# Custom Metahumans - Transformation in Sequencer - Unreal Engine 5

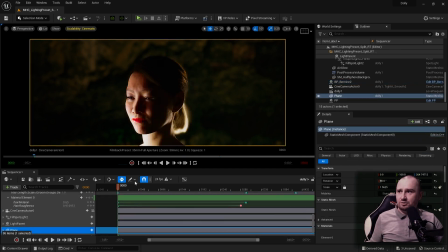(8:13)
And what this does is, I've covered this in another tutorial before, it's making the eyes brighter over time.
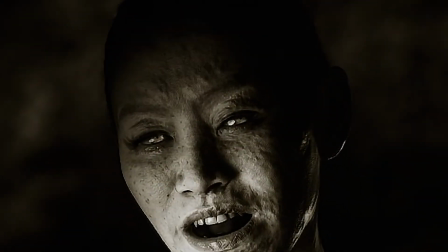(8:21)
So when we reach here, the eyes are glowing because the brightness is turned up.
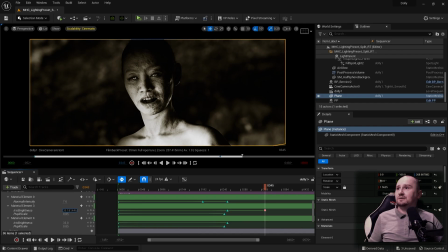(8:27)
Let me just try and turn one of them up. You see, if you look at this eye here, when I crank that up, it ends up bright. Not too bright, but bright enough.
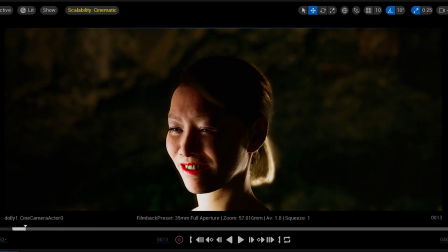(8:42)
Because if when we start, this person has brown eyes. So it needs to be cranked up quite a bit.
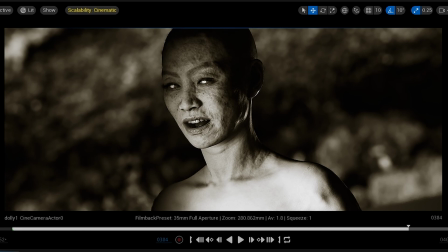(8:50)
And then look, in certain lighting conditions, they now glow. At the same time, I'm adjusting the pupil scale.
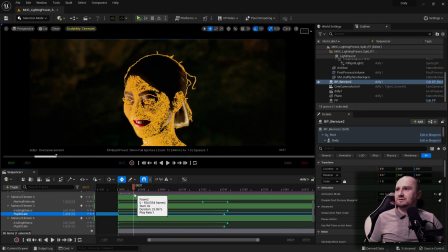(8:58)
So at the beginning, although it's difficult to see because the character has brown eyes, the pupils are large, they're dilated.
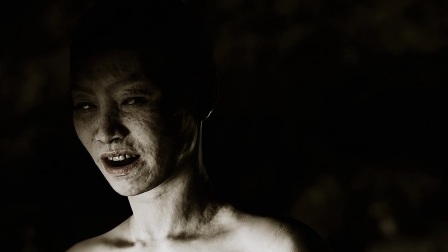(9:07)
But by the end, the pupils are very tiny,
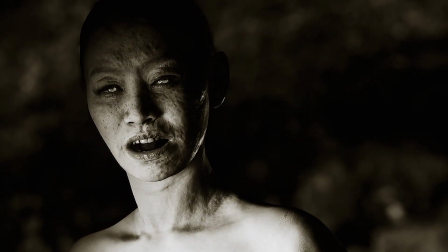(9:11)
which for me gives a really creepy, creepy vibe.
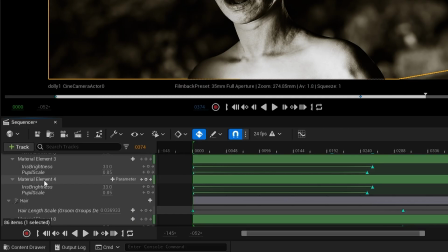(9:17)
And then the next track, element 4, is just for the other eye.
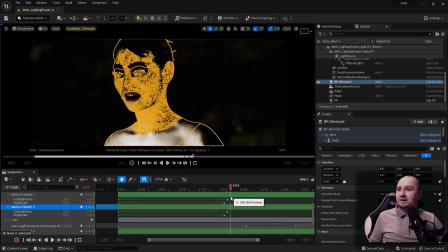(9:24)
The right eye, and I've repeated the exact same thing.
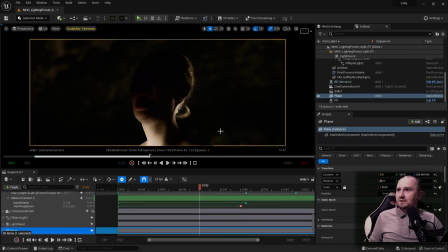(9:28)
The only thing that was missing, because I was working with limited time, is the teeth.
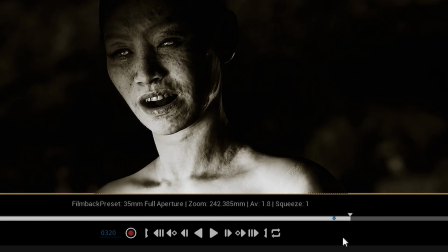(9:35)
I would like to have altered the teeth over time, but I completely missed that.
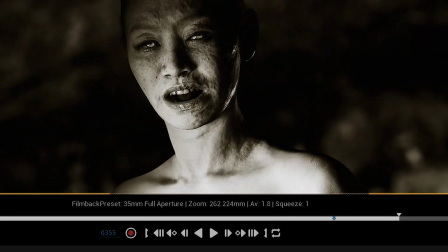(9:40)
But say you were doing this, I would advise you to do that as well, because the teeth don't really go with the character.
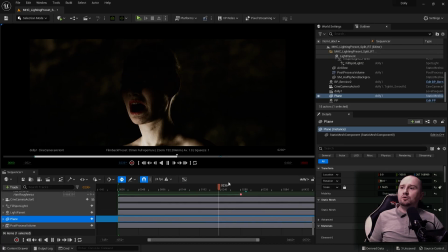(9:47)
What I will say about the hair,
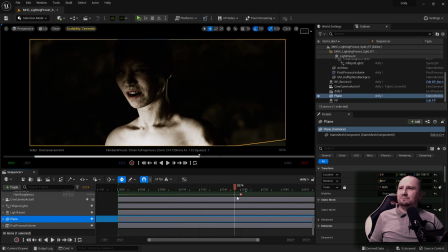(9:50)
I will include this one thing, is that over time, as I'm moving the lights around, I've adjusted the roughness of the hair
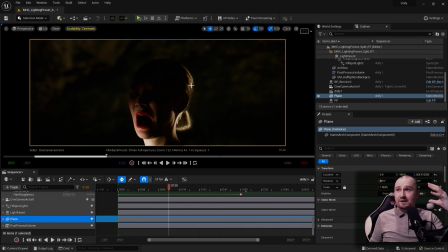(9:59)
So when the light shines onto the top of the head, for example, you don't get those bright spots that blow out the highlights.
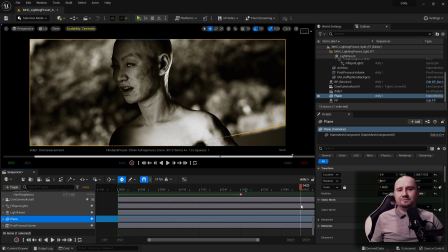(10:07)
And then by the end, it's not that important because there is no hair. And that's it.
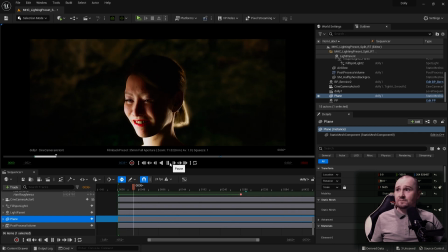(10:13)
Nothing special. Anybody can do this. You just adjust those basic parameters over time, and this would be the result.
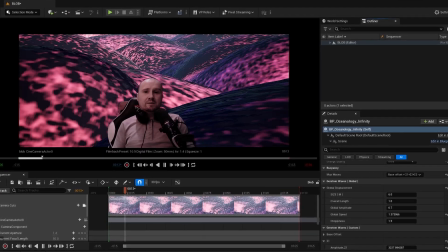(10:22)
If you found today's content useful, if you're on YouTube, remember to like, subscribe, share, and hit that notification bell.
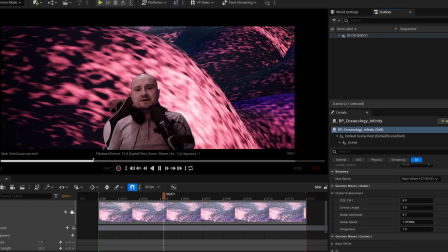(10:30)
If you're watching on Twitter, please give me a follow and maybe a retweet.
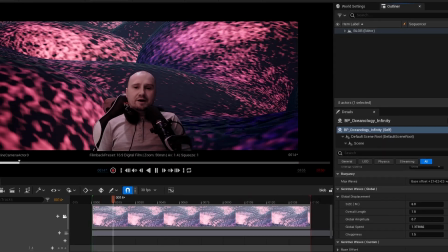(10:35)
Also, you can follow me over on Instagram or Facebook.
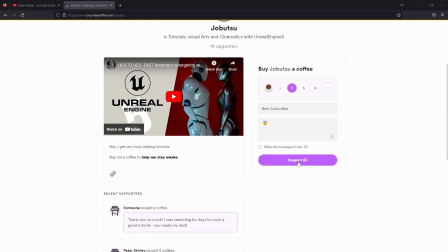(10:38)
If you would like to support me further, you can go to buymeacoffee.com/JoeButsu and help me there.
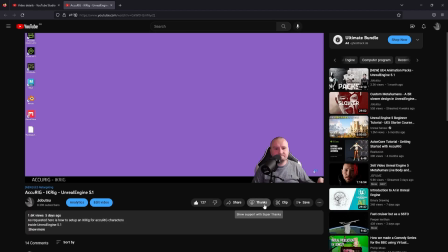(10:45)
If you're on YouTube, you can hit the thanks button underneath this video and help that way. Anyway, I will see you in the next one.